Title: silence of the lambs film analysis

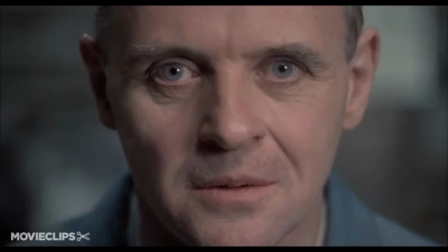248s
I'm going to freeze the frame for a second to kind of show you the influence of an extreme close-up to build tension in a movie. The way that Dr. Lecter stares into the camera to kind of pull the audience into the movie is really important in this movie. The audience being in the movie and feeling Clarice's feelings is really important,
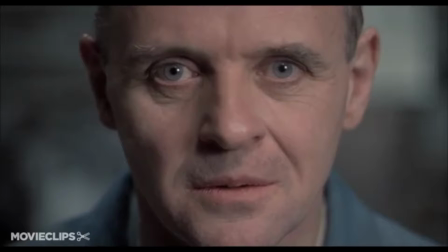267s
just so we know the kind of fear she's feeling, as well as the tension that she feels between her and Dr. Lecter.
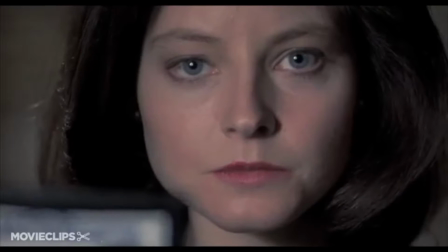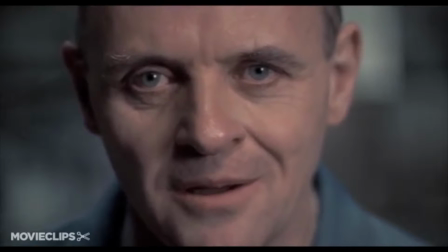280s That expires in 1 week. You're not real FBI, are you?
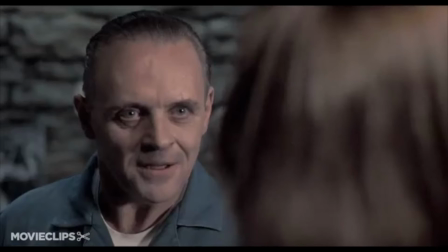285s I'm still in training at the academy. Jack Crawford sent a trainee to me.
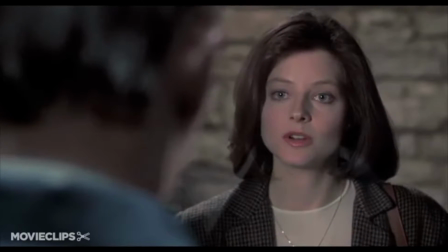292s Yes, I'm a student. I'm here to learn from you. Maybe you can decide for yourself whether or not I'm qualified enough to do that.
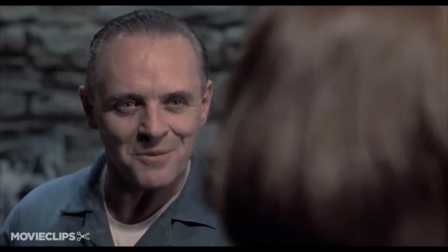303s is rather slippery of you, Agent Starling.
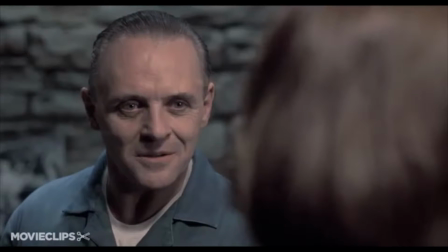310s Sit, please.
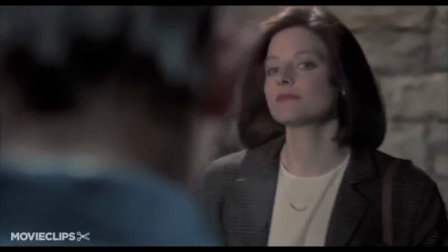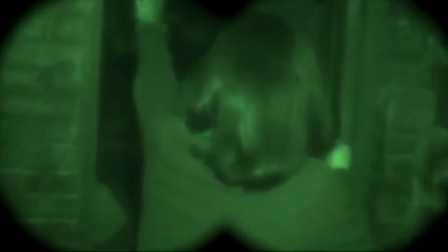319s Now then.
In this next clip, we see good prevailing over evil.
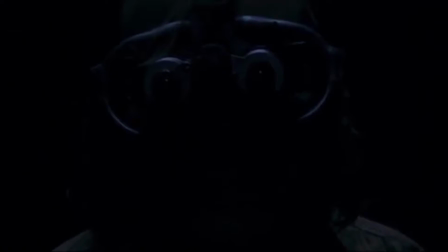325s
This is the death of Buffalo Bill at the end of the movie, when Clarice finally finds him in his basement and she shoots him.
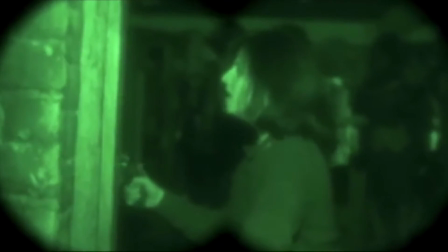332s
The main key points of this clip is that, you know,
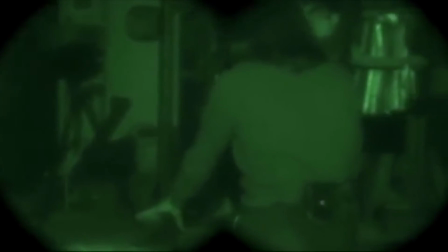336s
this is the only time in the movie that you see the point of view shot, but it's not from Clarice herself.
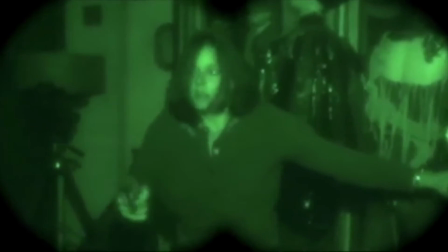342s
It's from actually the view of Buffalo Bill. So he sees Clarice flailing in the dark and he's chasing her.
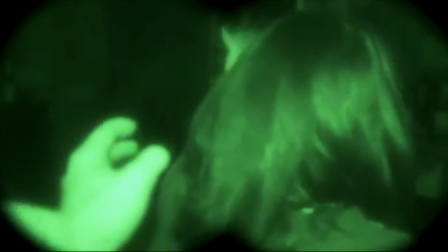348s
While wearing night vision goggles. And obviously she doesn't know where he is, so she looks very vulnerable in her movements and in the way she reacts.
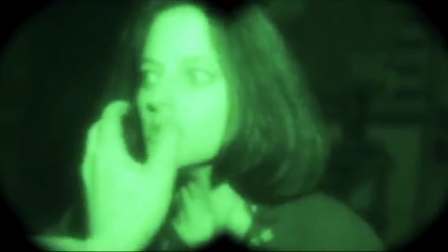357s
Finally, Buffalo Bill reaches out to touch her, and once he cocks his gun, she realizes where he is and shoots him.
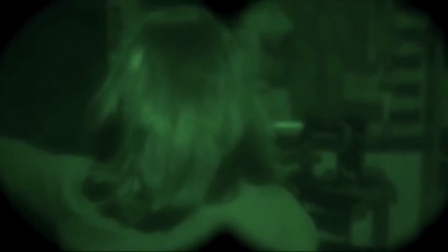365s
Now, closer to the end of this clip shows, you know, the actual moment that she shoots him.
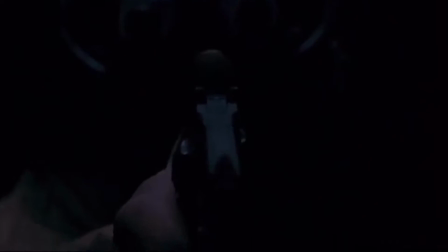372s
And as soon as she shoots him, she shoots out a window and there's a light that evades the darkness. So it kind of shows like the light that, you know, the good light that evades the evil darkness.
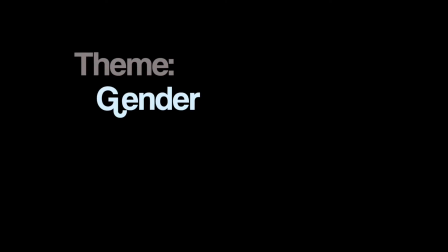387s
The next thing that I'm going to talk about is going to be gender and how it affected the film, with the hero being a female and the bad guy dressing as a female, even though he's a male character.
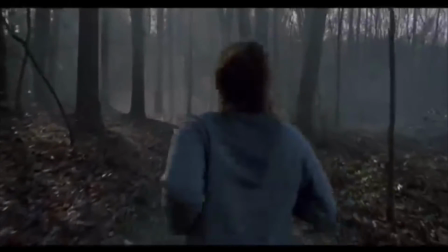400s
So in this film, there are, you know, kind of a couple of contradicting views of, you know, what the director is trying to do here.
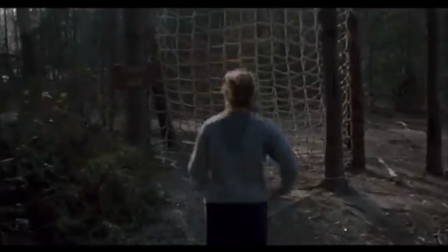408s
The first scene is showing, you know, Clarice alone, running in through the woods training.
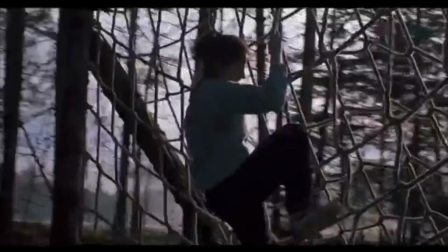414s
She is an FBI agent, so she's in a male-dominated field.
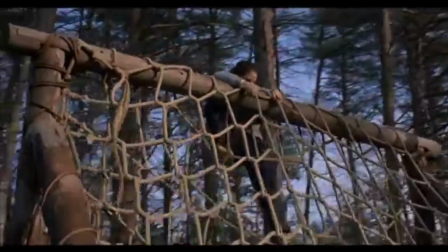418s
But this first scene kind of shows that she's an independent and strong female, since she is just by herself.
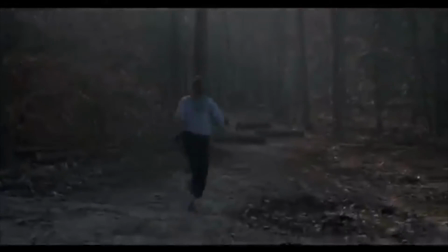426s
You know, a lot of people think that this movie was made to kind of reveal sexism in the workplace to the audience.
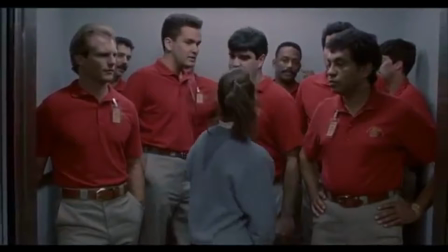435s
The director shows us the sexism and kind of sexual nature of some of the parts of the film, with the red shirts and the men towering over her in the elevator. Red equals, you know, kind of like sexual tension and also intimidation,
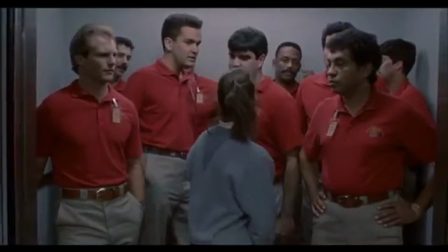450s
and with the men standing on top of her or towering over her, it shows intimidation as well.
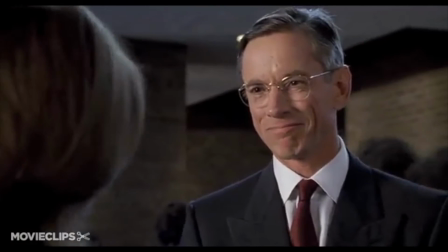456s I just say congratulations.
This next scene is shot in over the shoulder camera shot.
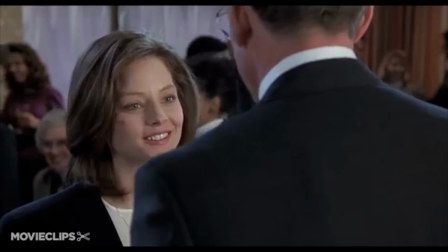461s
So I'm gonna duck it out. kind of shows that, you know, finally Jack Crawford has a respect for Clarice after she killed and,
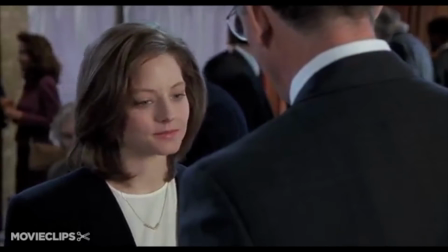468s
you know, solved the case of Buffalo Bill. It's not using the extreme close-ups to show intensity,
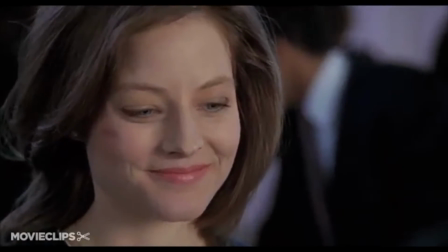476s
and then also shows the close-up of them shaking hands that shows mutual respect from both parties, even though she is a female.
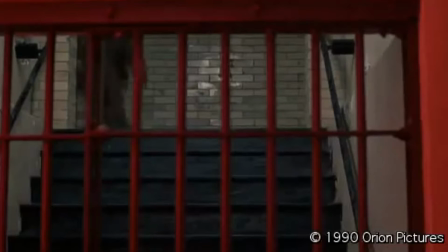486s
Lighting effects were used a lot through this film, pretty much to show just the evil aspects.